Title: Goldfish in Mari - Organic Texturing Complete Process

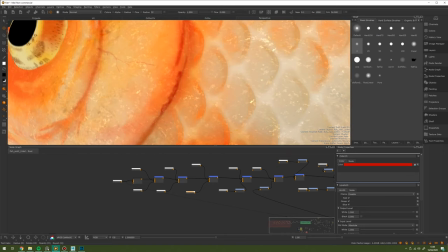This was a lot more of a difficult project than I thought it was gonna be when I first approached it, but I started,
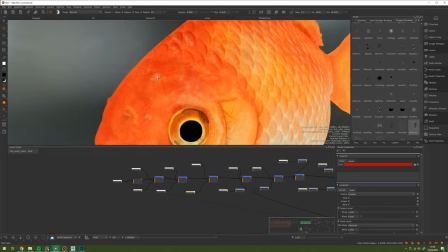so I guess I had to finish. I'm just adding a bit of red now for a bit of a color pop.
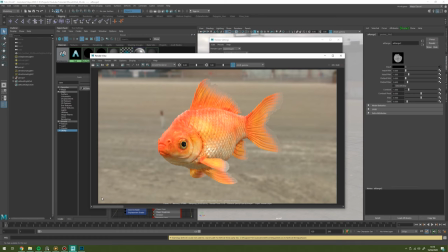And this is one of the renders I'm getting now.
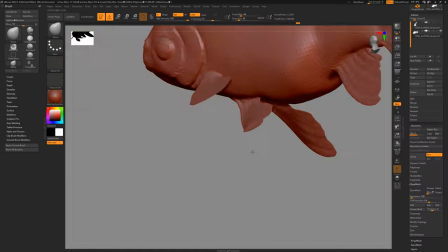So So I always knew that I wanted to do two fish at render time, like in the final render.
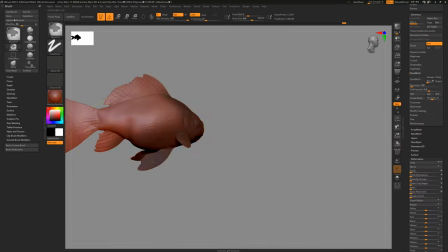So I'm just posing the first one. I wanted to have them kind of curling around each other as if they're swimming underwater together.
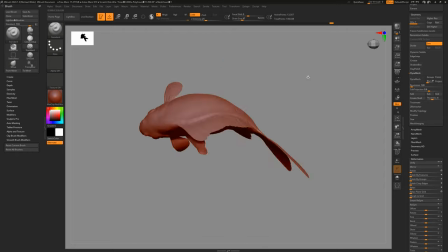I've just taken that base mesh and I'm posing it very quickly. I might add, not thinking about anatomy really, just making sure that the shape holds up. And then just placing the other one in.
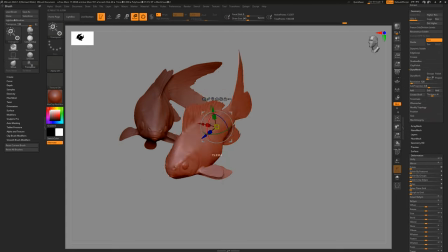I know kind of the rough camera angle that I want to have the final render in, so I'm kind of mainly looking through that from that direction.
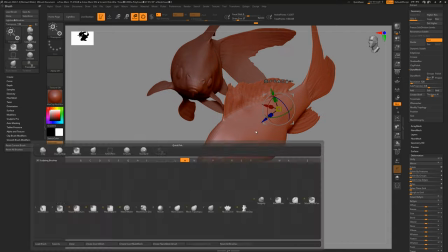Just correcting any mismatches I do with the move tool. Mainly just using the move tool here and masks, and then also the rotate function.
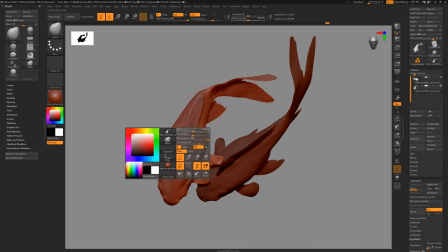And the S bend to form I found very valuable as well, just to get the initial kind of curve into them.
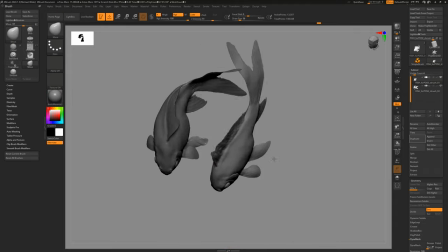Checking different materials to make sure the spec highlights are weird, aren't weird, and I haven't deformed the object strangely.
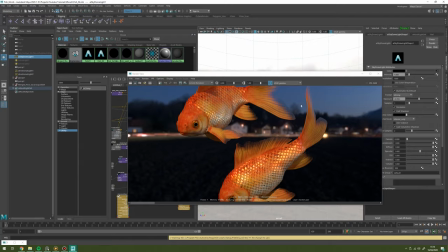So now I'm just popping those both in side of Maya, and I want a second variation for the second fish.
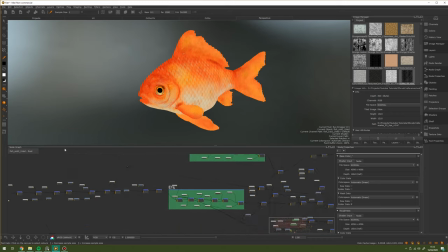So what I've done is I've copied and pasted all the nodes from the color channel.
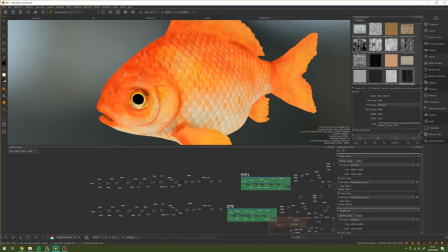And like I was saying earlier, because it's all procedural, because I'm just using color nodes, then I can just change that and I can repaint the mask a little bit.
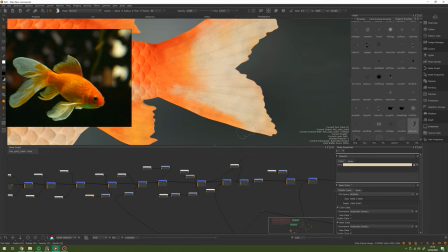And very quickly, I've got a second variation. So here's one of the references I was using, and I kind of like this white and orange blotchiness.
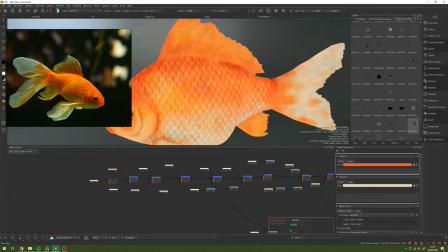I didn't want anything too different because I didn't want them to completely contrast, but I didn't want them to also look identical.
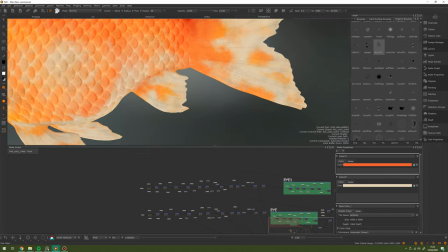So just gone in, I've changed the original orange tone as well. Changed the red, just made it a bit darker.
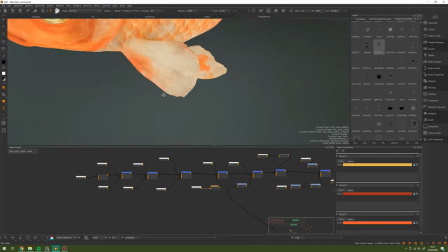And this was kind of repainting as little as I could, so that I could get away with it still looking new. So I didn't really touch the face that much or any of the veins and stuff.
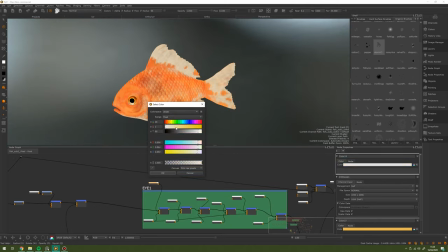I kind of kept that. And it was really just repainting the original base colors.
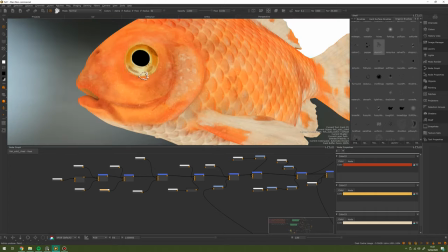Quite quickly as well, I might add probably 20, 30 minutes of painting max. But here you can see in the render how different they do look at the end.
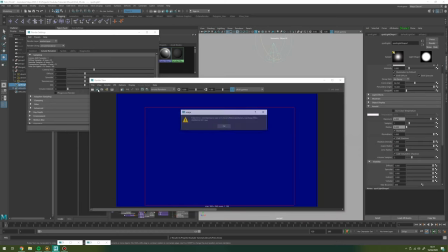And then Maya crashed, of course.
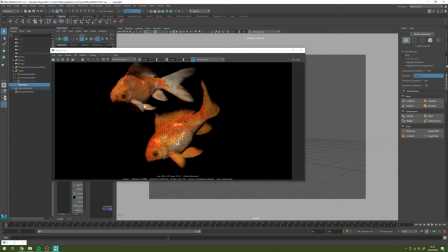One of the good things about lookdeving as I go is I already had a pretty good idea of the look of the lighting and the lookdev setup that I was going to use. So when I had the final textures and the final models,
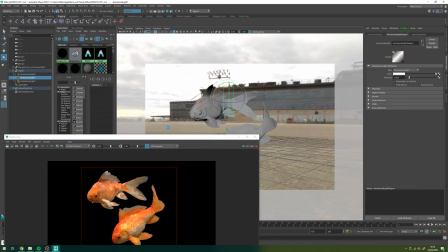I could just kind of plonk those down and make final tweaks. I used a gobo through some lights to add a bit of caustic patination on top.
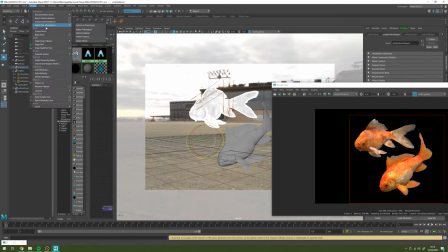And I also experimented with some atmosphere, which I think you might see in a second because I recorded some of that, which I didn't end up using because I ended up doing most of that in Nuke.
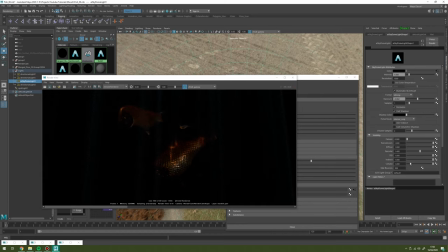Yeah, so here's playing with the atmosphere, just didn't love the results. And I thought I could do the same, if not better, job inside of Nuke for a quicker render time.
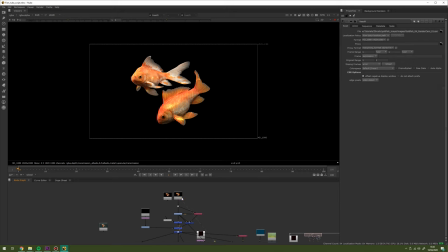But it was fun to learn, actually. So here's my Nuke render. So this is the final image I got out.
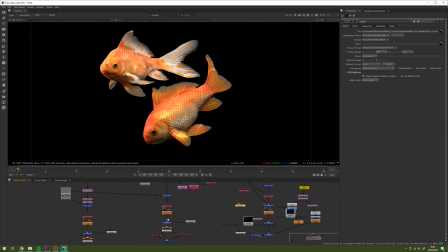And you would have seen the image at the start of this video, but ZD Focus, I found, helped a lot.
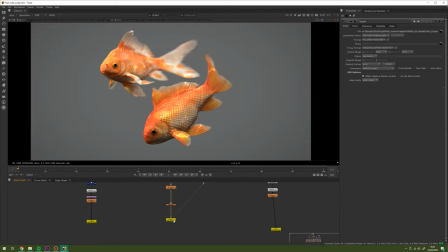Maybe that's because it's hiding the textures, I don't know. But this is the final thing, just a little bit of grain and a few tweaks here and there.
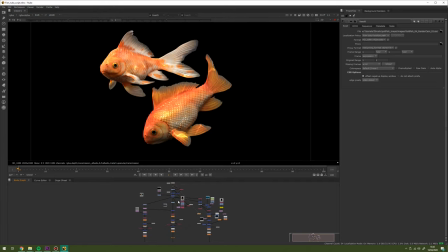But yeah, for 3 days, I think it was all right. I think there's a lot I could have done differently, and there's still a lot, if I were to carry this on forward, that I would change.
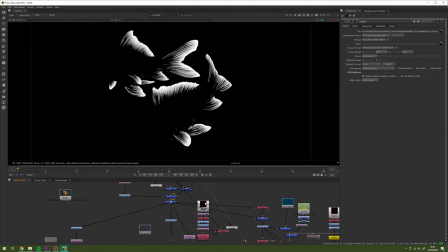I'm still not super happy with the flakes and the scales. I don't think they're super successful.
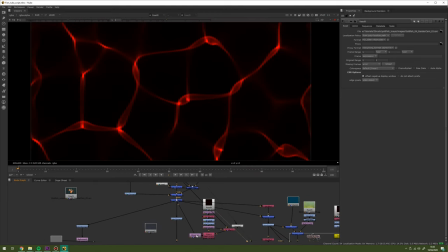I think they work for a single still image,
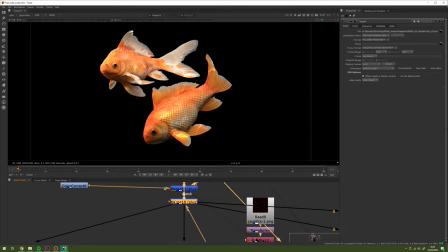but as a final correct texture package, I don't think they're 100% accurate, so I would probably go back and look at that.
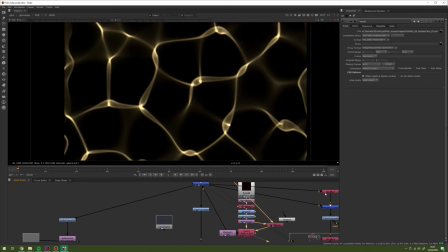And just around the face as well, the actual kind of detail on that, I would probably look at that a little bit more.
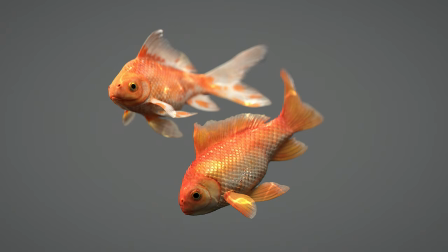Maybe project some real life ref or something. I'm not entirely sure how I would approach that, but for a super quick texturing job, I think it's all right. And yeah, like I said, you can download that model for free on Gumroad, the new Gumroad that I've created. So if you want to have a go at this yourself, if you want to make something better than me, then please feel free to go ahead.